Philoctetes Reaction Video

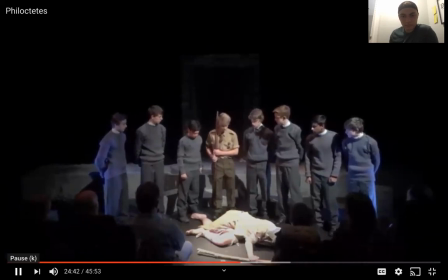498s When you answer next, eat your soul. Sleep, for it's no rest to the sick. Eyes are sharp, and quick to see. Look for a way to do it in secret.
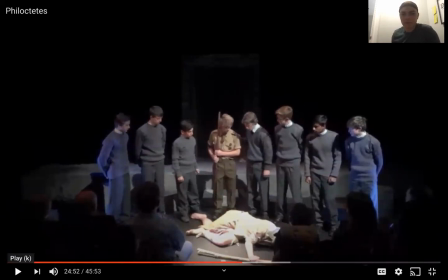512s
I thought it was a good idea to have different, I guess, kids here of the chorus speaking to different lines. I think it kind of breaks it up a little bit. But obviously, this doesn't stay true to how these plays are actually
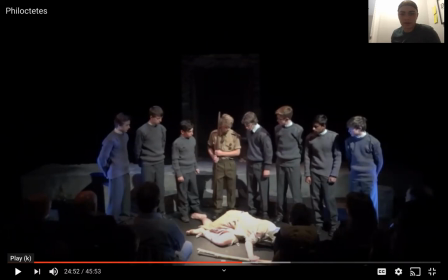529s
presented during the time that they were written. um like we know there's only supposed to be three people on the stage and here looks like we have uh like almost 10 people which is you know not what it's supposed to be
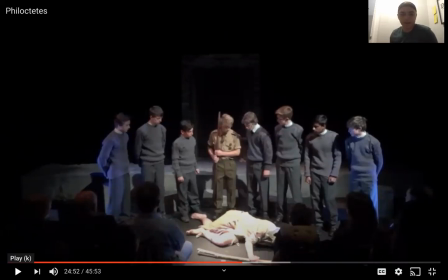547s
but I think it brings it into a more of a modern taste and I think it's it's a cool breakup of you know voices and monotony than that it would be if it was just three people doing it Thank you,
sir. The eyes are closed. I used to touch on the dog. I was. What do you say to this movie?
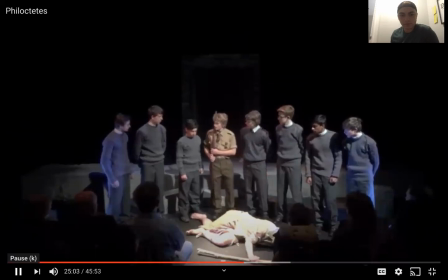566s Think. I don't understand it, sir. I suspect he calls. The dog calls alarm.
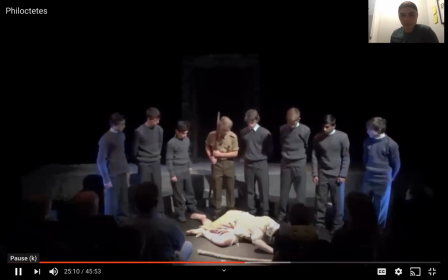573s Be quiet. Keep your wits about you. The eyes are open. He's lifting his head.
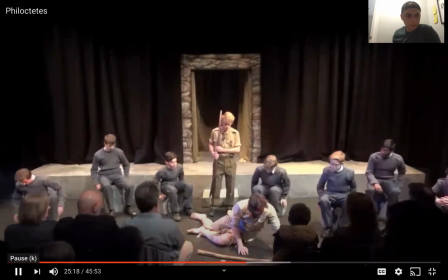583s I have nothing to do with this.
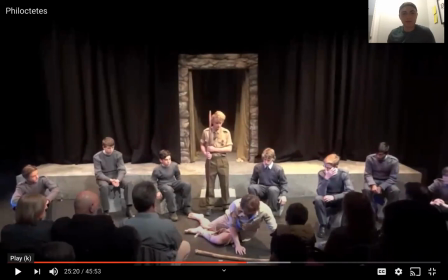587s
I found it cool also that as he wakes up, the lights go on um kind of like it's daytime again so the transition of time with the use of light i found i found that to be like really cool i never would have thought you'd wait patiently from my side the nature is
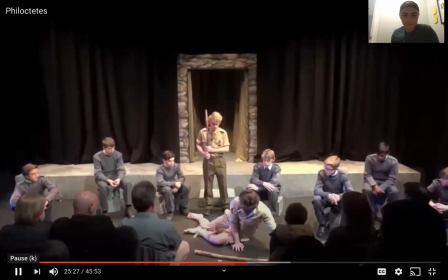606s normal child true to an ability soon the weakness lets up we can be off up again there'll be no shocking from the job now you and i have decided what we should do
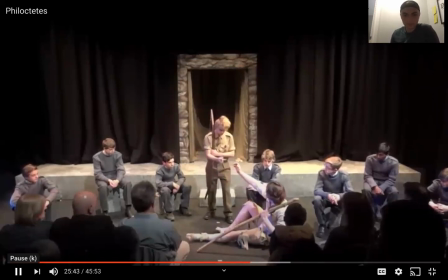I don't know how to say it. Don't speak like this. It's taken by my affection.
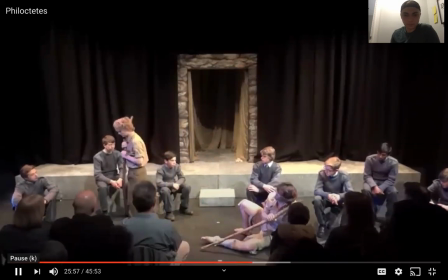635s You're no longer going to take me on board with you. Everything causes disgust. When I'm out, the saints is our nature.
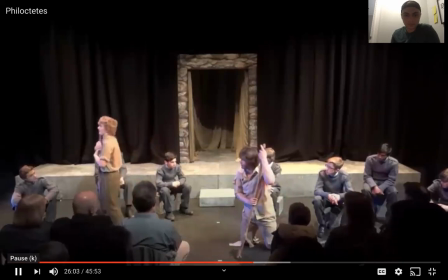641s You're not saying anything or doing anything. Your father would not have done it. Six, what should I do? You're going to betray me. Sailor, leaving me behind.
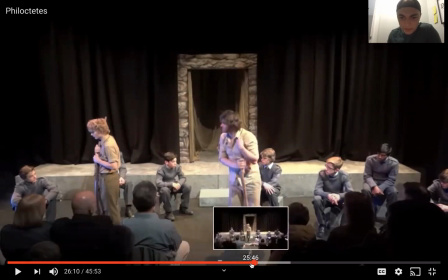651s
Um, let's just scroll back a little bit. where we see um i guess um philip td's reaching out to neapolimus and um let's see if i can get to that part over
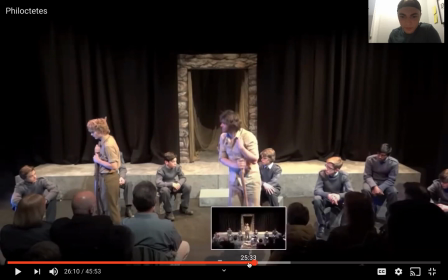670s
here um let's watch it one more time just notice that
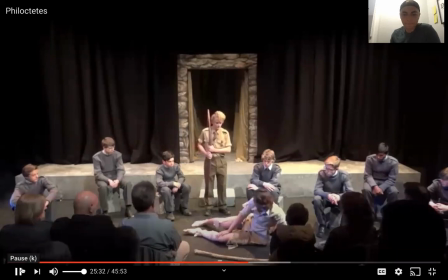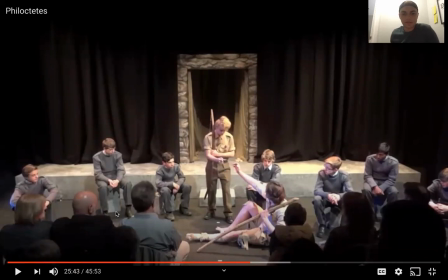688s
Alright, right there I guess this was a good Add-in It kind of shows that They don't directly Have a complete relationship Full of trust yet
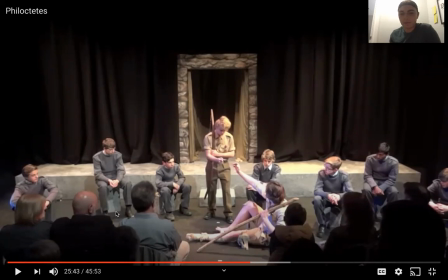703s
And as you'll see Right after this um philip titus doesn't believe that neapolimus is there just that to help him i guess you could say and he
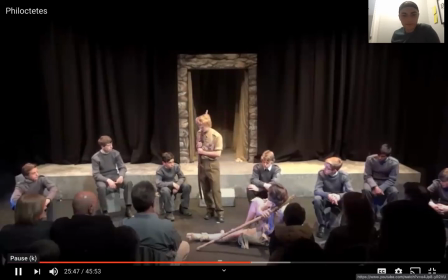717s pulls away i don't know how to say it don't speak like this
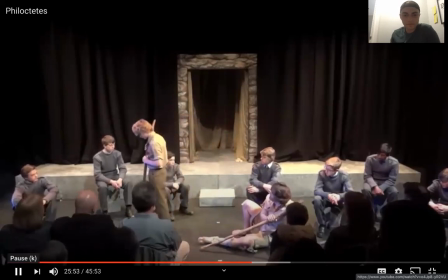724s it's taken by my affection you're not going to take me on board with you
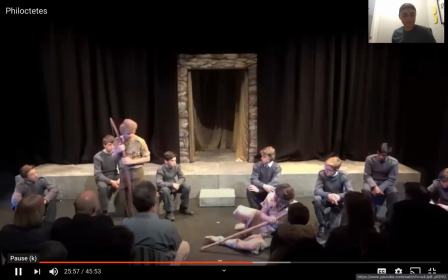730s that's where the two-faced comes in everything causes disgust when i'm out of the same zone nature.
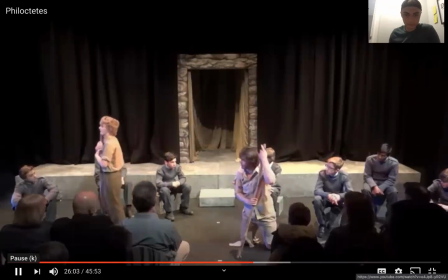735s You're not saying anything or doing anything. Your father would not have done. What's the same sport should I do? You're going to betray me. Say it all. Leaving me behind.
All right, there you go.
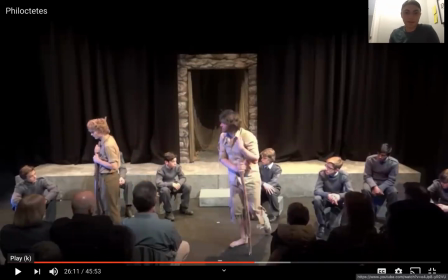746s
So that's what Philip Tides thinks that Neapolimus is going to do. He thinks he's going to betray him, and he sensed that. And I think that hand gesture is what made him sense that.
No, I'm not. That's why I'm sending you this, causing all the pain. That's what I've been agonizing over all this time.
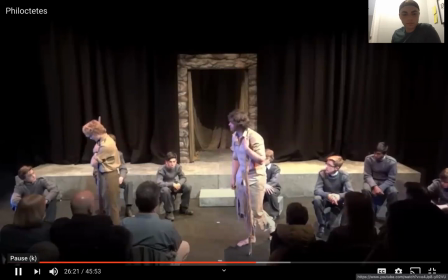765s What do you say? I don't understand. I won't keep it secret from you anymore. You need to sail to Troy, to the Greeks, to Yamiya, but I'm in the mountain.
And this is where the persuasion comes in.
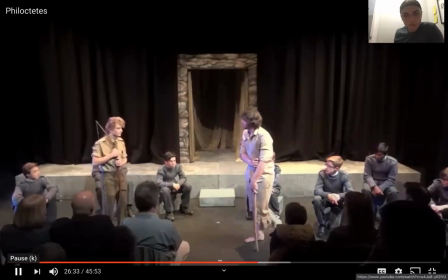779s Menelaus. Are you safe? Don't be annoyed until you've learned what?
Notice that Neopolemus is like a hesitancy to say the lines.
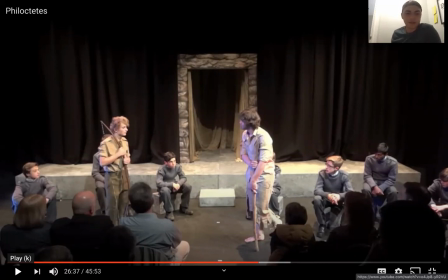793s
I think that's some great acting right there and it shows what's really going on inside his head and I guess how he's torn between doing the right thing in his mind and doing what Odysseus wants him to do.
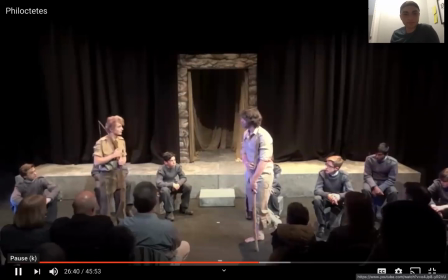808s What are your plans for me? Firstly to save you from this misery. And then to go with you. Lay waste of the plane to try. What have you done to me? You betrayed me. Give me back my bow.
That's where his anger comes in.
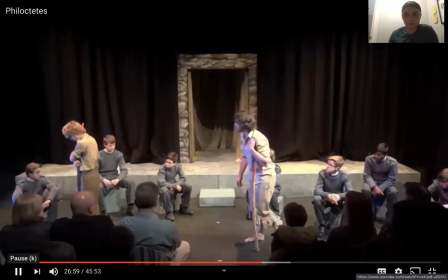I like how this is shot here. We have Neapolimus' back faced towards Philatides and this could show, you know,
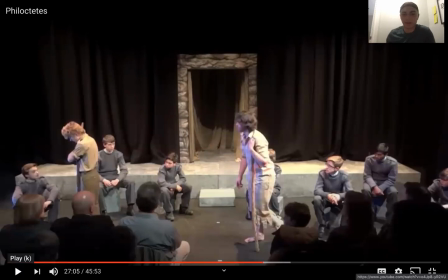847s
the body language shows maybe a little bit of regret or maybe a little bit of unsureness. He's contemplating.
I beg of you, give it back. Please!
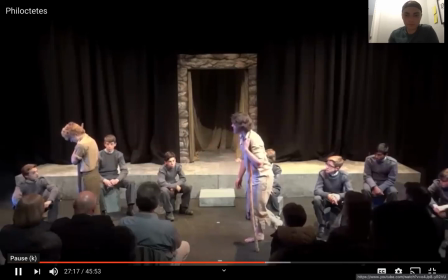865s Give it back! Answer me! Look at me!
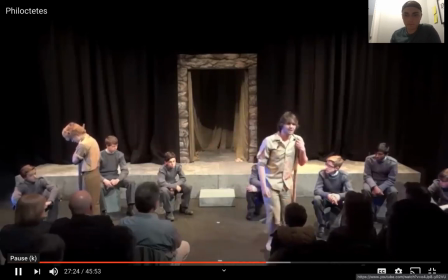871s Bates! Headless! Beasts on the mountain! Cracking rocks! My only companion seems I have no one else to talk to. Look at this child and see what he has done to me! He swore he would take me home, and yet would take me to Troy. He offered me his right hand, and with it, had taken my bow, the sacred bow of Heracles.
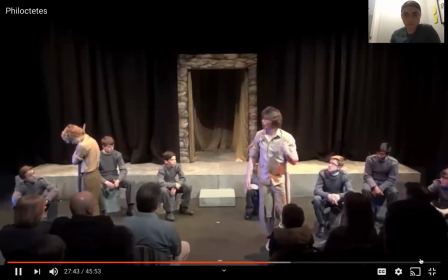890s Oh, it is a mighty and worthy opponent that you have captured and going to take off my force.
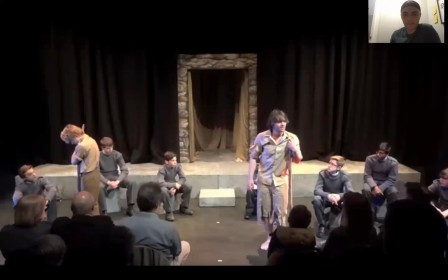897s If I had had my former strength, he never would have gotten away with this. And even now, he can only do it through trickery.
All right, so we'll stop it there. um i like that last line where
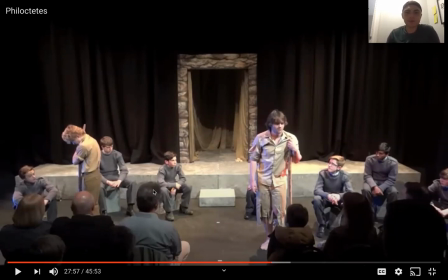912s
he says he can only do it through trickery and um this is a part in the play that stood out to me so that's why i um chose it to do the uh reaction to um overall i really like
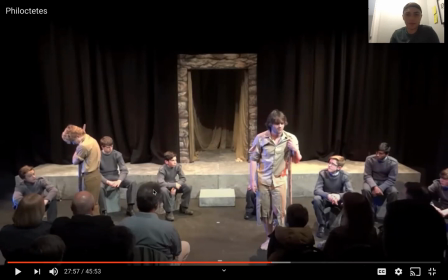927s
the production it's kind of hard to understand some of the accents a little bit especially because i guess the camera is far back um but it seems like a small a smaller theater like a little black box theater I think it's kind of cool because it's more intimate and you see here where
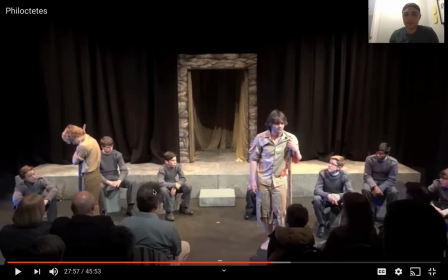945s
uh Philip Tease is actually almost talking to the people in the um in the crowd there and if I was sitting there it would make me more compelled to feel for him and um and really step into his shoes and I feel that if you watch this play that from the beginning you
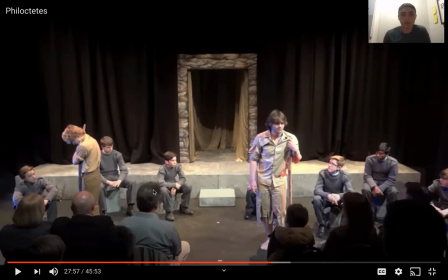965s
should try and do that trying to step into philip tds uh shoes or neapolimus and really um try and connect with them or find ways to connect with them and that really makes it a lot more enjoyable and helps you connect and really see the anguish and the pain that especially philip tds
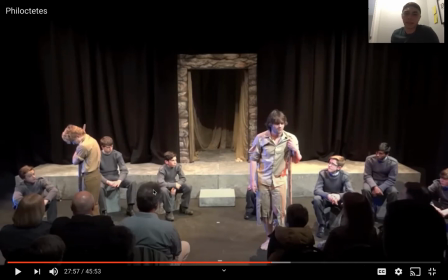982s
goes through here and we see him with the yelling and the anger um and the limping obviously he's got the torn clothes so i thought they really did a good job with the production overall. I would highly recommend that you watch it.